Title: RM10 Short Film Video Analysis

Hello, my name is Abdul Munir and this is my short film analysis for the film 10 ringgit.
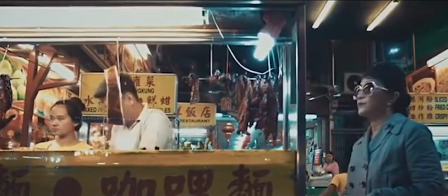Alright, quick synopsis. This film shows how small 10 ringgit note is being used by different people from different backgrounds for their own different purposes.
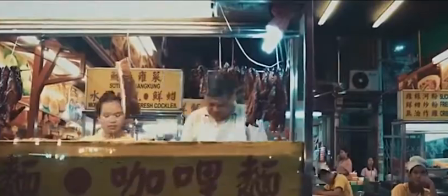Alright, the 10 ringgit note is first passed from a posh lady to a vendor.
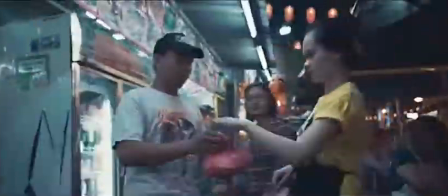Then the vendor's daughter passes the note to another vendor's son, who then passes the note to a hooker,
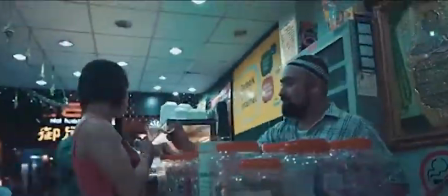who then passes the note to a cashier, who then passes the note to a child beggar,
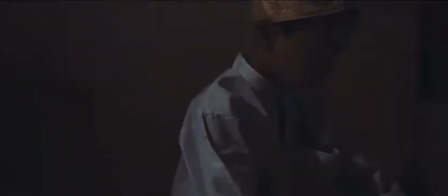who then passes the money to his mother, who then passes to the bill collector,
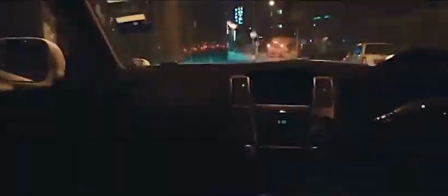and the bill collector passes the money to a posh lady who was there from the start.
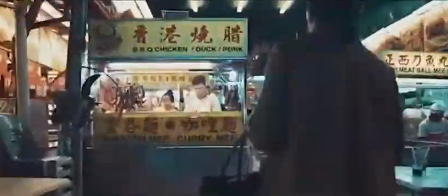The short film is already revolving around in a circle.
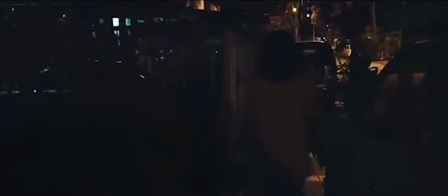The thing I really like about this short film is how the filmmaker used the long take technique to tell the story.
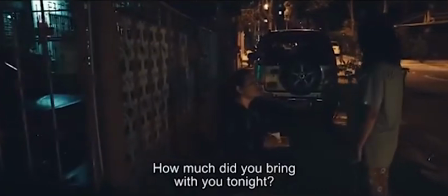Simply speaking, the filmmaker do not need to shoot the whole short film in a long take,
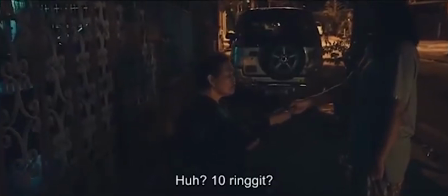as the nature of the story itself is enough to portray the short film's fluidity and circling around,
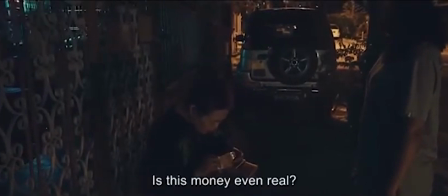if that makes sense. But the filmmaker's decision to use the long take technique has helped the
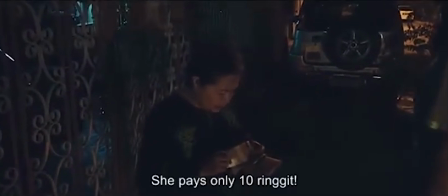short film to propel further by appealing to the avid film goers and the general audience.
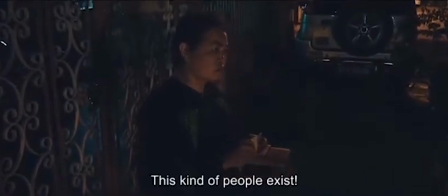But first, how does a filmmaker achieve a long take?
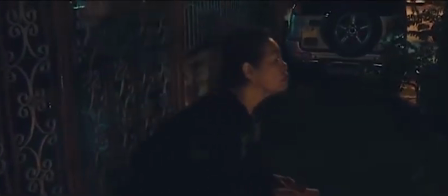Oftentimes, films that look like it was shot in one take is usually made out of multiple shots that are directed,
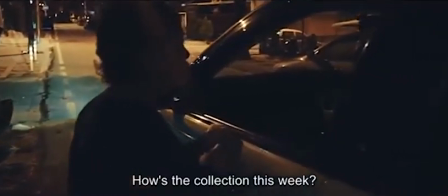filmed, and edited with red mastery in order to achieve the one take look.
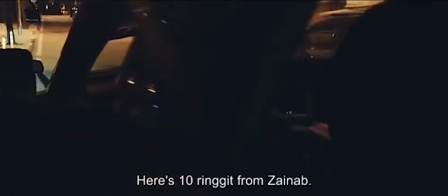One of the oldest tricks in the book is by changing the shot by ending a shot with a dark frame and starting the next shot with a dark frame.
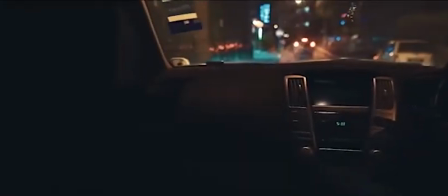See how seamless it is?
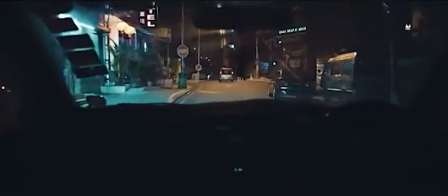Okay, man, that was pretty smooth, but let's move on. So why the filmmaker wants to use the long take technique?
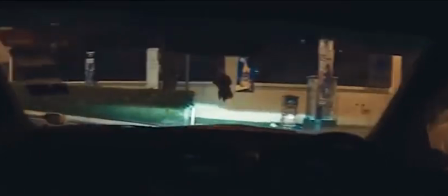Is it just because it looks nice and it appeals to the general audience who thinks, whoa, gimbal shot, oh man, it's so smooth, oh nice huh, oh bro.
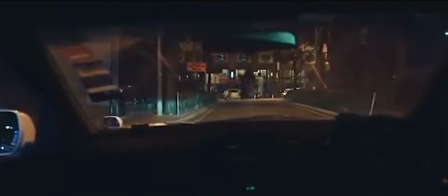Of course, but it is to a certain extent. The long take technique is used to create a sense of fluidity in the short film, where it provides the audience the sense of smooth and easy motions.
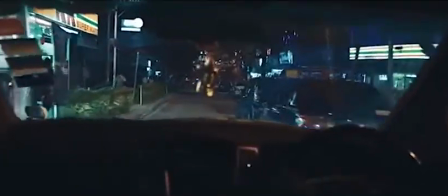This can be attributed to the usage of the stabilizer and the seamless editing.
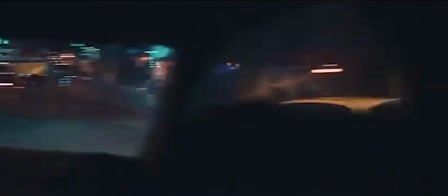Yes, I do sound like I'm appealing to the regular viewers, but this can be seen from a formalist point of view.
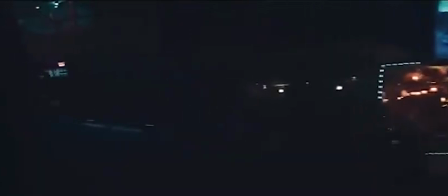A formalist is someone who practices the formalism theory.
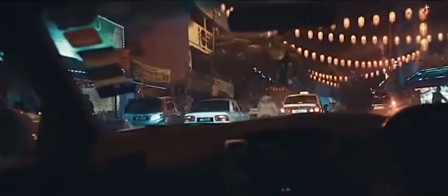Formalism theory is basically how the forms in films are used and manipulated in order to achieve a different kind of outcome,
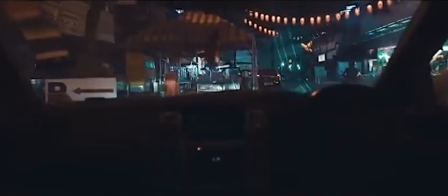rather than just following the norms of the forms. Instead of the regular filmmaking practice, which is using a variety type of shots and noticeable cuts,
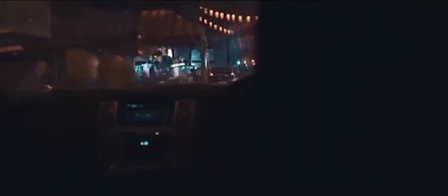the filmmaker for 10 ringgit manipulates the form by going against it, and in the end delivers a different but still effective short film.
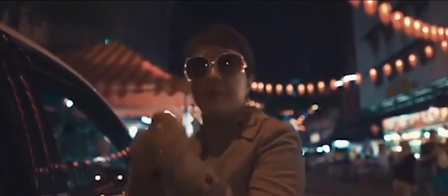To wrap this up, the film 10 ringgit provides the audience with a visual pleasure while also arousing the mind of avid film goers with its execution.
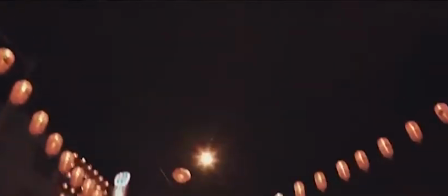That's all. Thanks.